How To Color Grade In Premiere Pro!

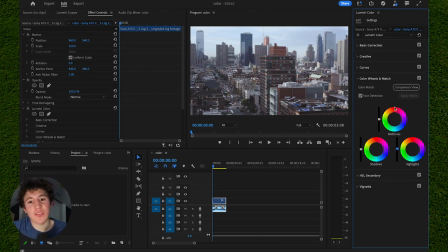4:08 And you can also do this, and you can also do the face detection tool on this if you want to change people's face colors. But in this case, I'm not trying to use that, so I'm just going to click on color wheels and match, close that out, and we're going to go down to HLS secondary. Now this is my favorite setting of the entire color grading process. It has the ability to completely transform your video.
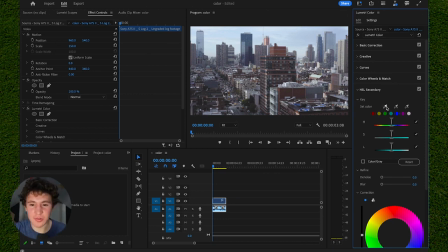4:28 In this case, I'm going to click on the eyedropper tool. It's right here next to the set color option. Once you click on that, you can actually choose the color building or the sky or like any subject that you want to in this image. In this case, I'm going to choose a dollar red, like this building right here. And then I'm going to scroll down and you can actually increase the saturation.
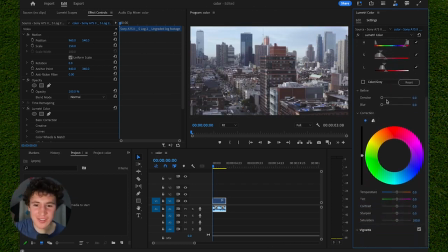4:46 Now don't be scared by like that little grayed out effect. Go down here and then crank up the saturation just a little bit. As you can see, it's very fuzzy to see, it's hard to see, but the reds on the buildings and overall in this image increase quite a bit.
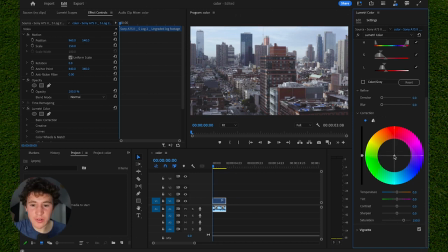5:00 And if you want them to be even more apparent, you can take this color correction wheel right here and you can actually drag this towards the color you want it to be. In this case, it's turning a lot more red right now, but if you want it to be blue or more green, you can just drag it down there. In this case, I want it to be red because the bricks are red. Not too much. You want to be careful because otherwise it'll look fake and just look not real.
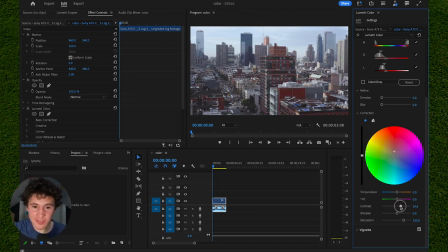5:19 Once I'm satisfied with that, I'm going to turn up the contrast just a little bit. And that's how you change like the colors.
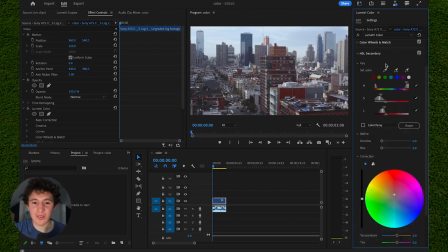5:24 You can do this again if you want to. In this case, I don't want to. I just want more of the reds in this image. You can also do that again just by clicking on another eyedropper tool and clicking on a subject that you want to change. In this case, I don't want to do this again. So the next thing I'm going to do is go down to my clip, click on it. Then you want to go to Effect Controls.
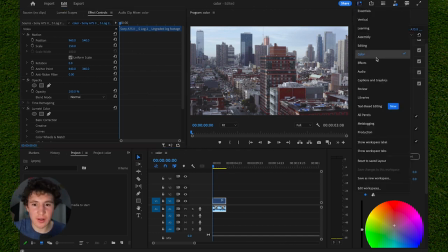5:42 Now, how you actually go to effect controls is you can go into the edit option if you don't see effect controls already, but I can already see it in my case. So you go down to here. Once you're in effect controls, all you do, you click on lumetri scopes at the very top, and it might take a second to load.
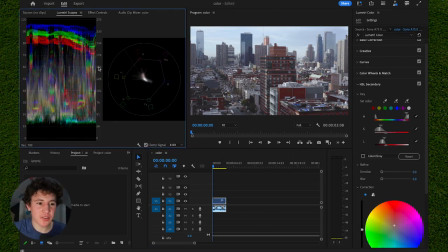5:57 You might have to re-click on your clip. And as you can see, once it loads, you want this graph right here.
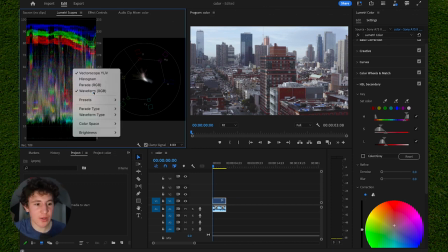6:02 And if you don't have it, you just right click and you click on the waveform graph. As you can see, it's off now and there it's on.
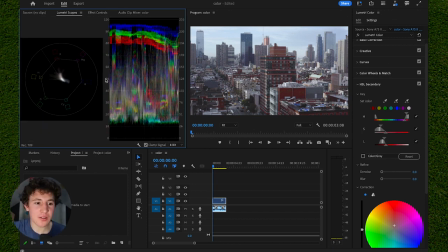6:09 But what this basically means is you want all of these colorful lines right here around the middle, around the 50, 60, 40 range. You want them like in the middle. This is how Premiere thinks you should color grade it. And you don't want any of these lines to be too high to the top.
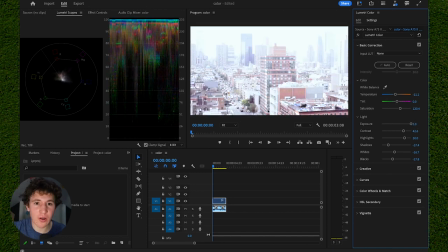6:22 In this case, if I turned up the exposure all the way, all the lines would be at the very top, which is not what we want.
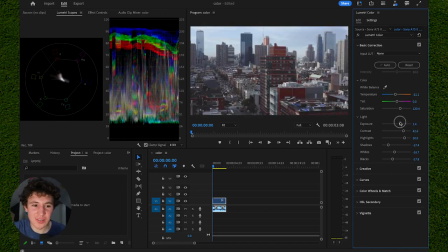6:28 But if I turned it down all the way, it's basically terrible. In this case, I just want them sort of in the middle, just around hovering 50%. It's okay if they're a little scattered because that's how it looks sometimes, but you just don't want any touching the very top or very bottom in this case. And you can also change a lot of these settings.
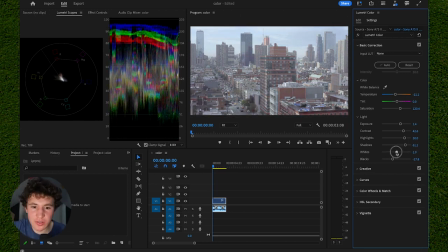6:44 If you want your lumetri scopes to be more in the middle, you can increase your shadows and decrease your whites and they're more in the middle. That's not what I'm going for, but if that is what you're going for,
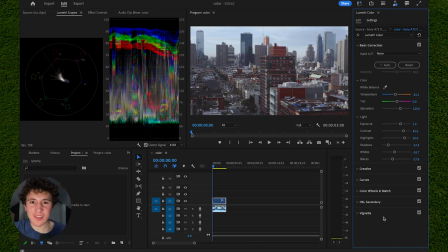6:52 use these as a guiding reference. And then finally, the last thing that we're going to do is we're going to go down to vignette. Now vignette, you just click on it. It's again in the color panel settings, and it basically adds like just a little bit of a border around your entire image. In this case, if I increase it, it adds like a white, shifting your focus to the center of the image.
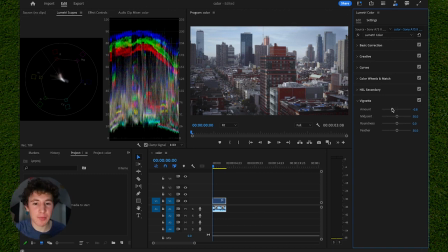7:12 But if I decrease it, it actually like adds a little bit more black to the edges. And you can actually add a feather to this too. As you can see, that's a feather with zero flow, but if you increase the feather more, it actually does more of a gradual turn towards the vignette.
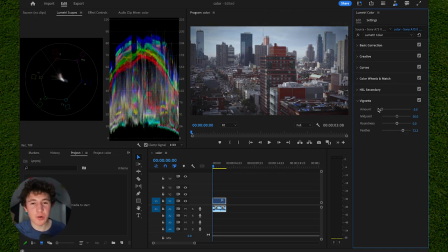7:26 As you can see, when we add more blacks, it definitely shifts your focus towards more of the center of this image, and overall, it just looks a lot better. In this case, I'm not gonna go for a vignette, maybe a small one, because I want these buildings and these cars to be more apparent in this image.
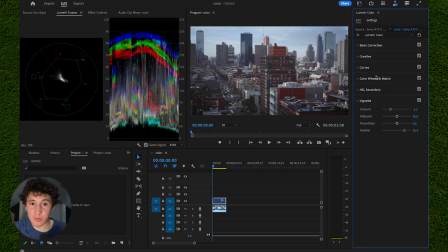7:40 But once I'm satisfied with that, let's check the before and after. How you do this again, FX button in the top right corner. Click on it, that's the before and after. And you can also change more of these settings as you go, but that's basically the essentials to color grading. Color grading makes all the difference to your videos, and I recommend you share this with a friend if they need to increase their video quality.